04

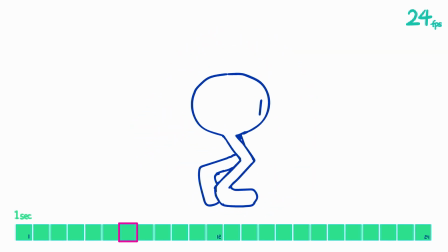336s
하지만 2D,
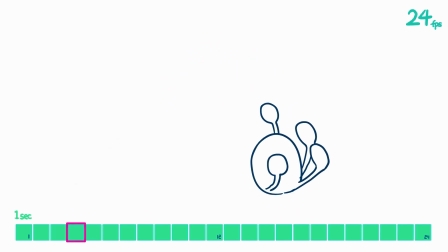338s
극장용 또는 TV 애니메이션에서 풀프레임 방식으로 100% 만들어진 애니메이션은 거의 없습니다 여기서 꼭 제작 단가,
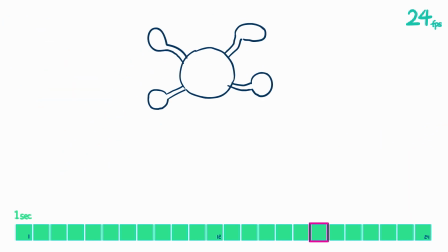347s
난이도적인 10점뿐만 아니라 감상적으로 봤을 때 초당 24장이라는 조건에서 무조건 프레임을 모두 사용해서 부드럽게 보이게 하는 것이 좋은 것인가 처음에 제가 영화의 프레임에 대해서 이야기해드릴 때와 똑같은 문제인데요
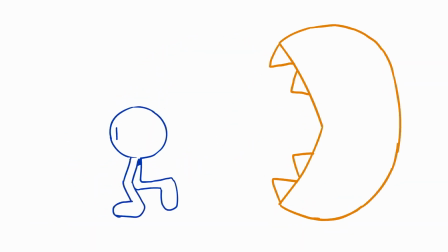362s
마찬가지로 2D 애니메이션 세계에서도 24장 전부 활용에 멈추지 않고 계속되는 움직임은 감상하는데 다소 묘한 불쾌감이 느껴질 수도 있는 표현 방식이라는 의견 또한 많습니다
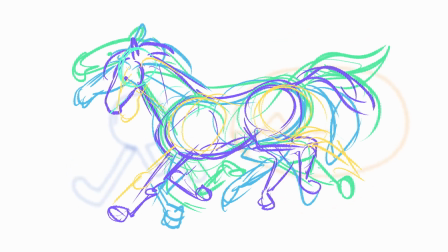374s
이것도 어쩌면 작화 애니메이션이란 손으로 그려 현실보다 더 간략화돼서 디자인이 된 만큼
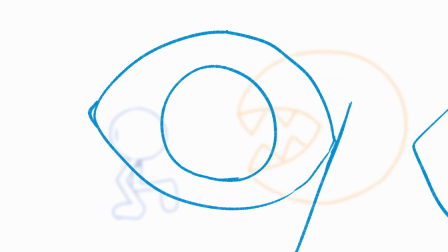382s
움직임을 받아들이는 눈이 더욱 민감하게 반응해서 오히려 부자연스럽게 느끼게 하는 것이 아닌가 생각이 드는 거죠
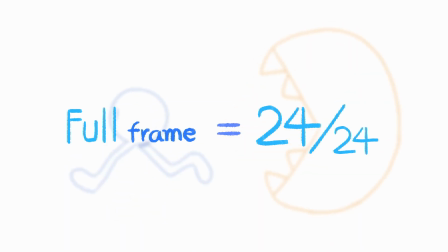389s
그래서 이 풀프레임 기법은 필요한 장면과 컷 그리고 제작비와 스케줄 사람 수에 따라서 할 수 있는지 없는지 그리고 특히 연출적인 면에서 적절한지 판단을 해야 하는 방식이라고 할 수 있겠습니다 자 리미티드 방식은 크게는 1초에 12프레임
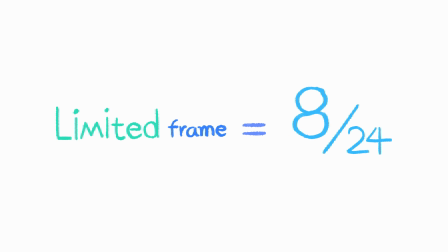408s
또는 8프레임이 그려지는 방식으로 나눌 수 있는데요 특히 TV 방영용 애니메이션을 위해서 제작비나 드리는 시간의 절감 목적으로 채택된 방식인 만큼 캐릭터의 입이나 눈, 팔, 어깨 등의 일부 부위만 움직이게 해도 여전히 캐릭터가 살아있어 보이게 하는 것이 가능합니다 하지만
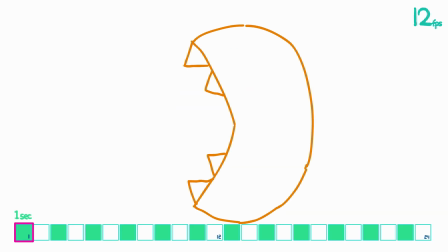427s
그것도 옛말이고 충분히 퀄리티 있는 움직임을 줄 수 있는 방식인데요 먼저 1초의 12프레임 방식을 볼게요 자 보시면 한 장의 그림당 2프레임을 사용해서 그림을 움직이게 만들었는데요 즉
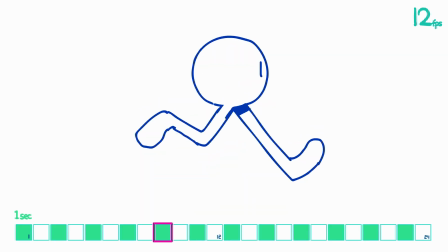442s
한 장의 그림이 2프레임 정도의 시간 동안 멈춰있다고 이해하시면 되겠죠 자 아까 보여드렸던 풀프레임보다 절반의 분량만 그려내면 되기 때문에 비교적 효율적인과 동시에 시각적으로도 부드러움을 느끼기에 부족함이
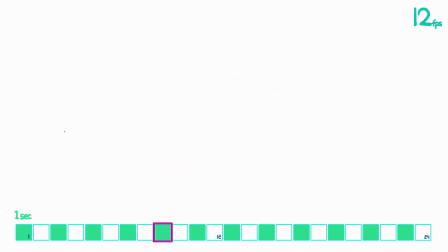458s
없어서 오히려 리미티드라기보다는 준 풀프레임이라고도 할 수 있다고 저는 생각을 하고 있습니다 자 여기서 참고하실 실무 단어 하나 자 이렇게 하나의 그림을 2프레임씩 정지시켜 보여주는 방식을 업계에 따라서는
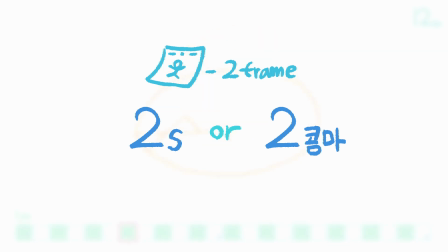472s
2스 또는 2콤마라고 부르기도 하는데요 자 콤마의 경우 일본어에서 온 한 칸 두 칸 할 때의 칸이란 뜻인 콤마인데요 자 풀프레임이라 하면은 한 장당 1프레임만 쓰니까 원스 또는 1콤마 또 한 장당 3프레임이라면은 3스 또는 3콤마입니다 원스 투스라는 표현은 2D의 세계에서도 쓰일
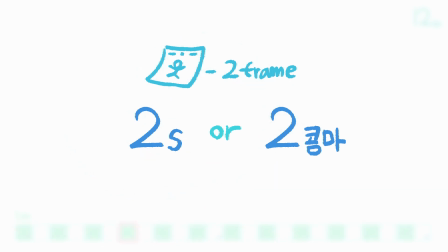497s
수도 있겠지만 주로 3D 애니메이션 세계에서 쓰이기도 한다는 점 참고해주시고 제작사나 스튜디오에 따라서는 표현이 달라질 수도 있겠습니다
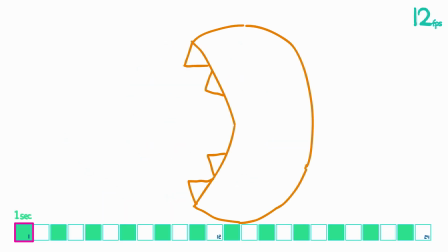506s
그럼 여기서 더 1초당 그려낼 그림을 12장에서 8장으로 줄여서 1장당 3프레임으로 사용을 해볼게요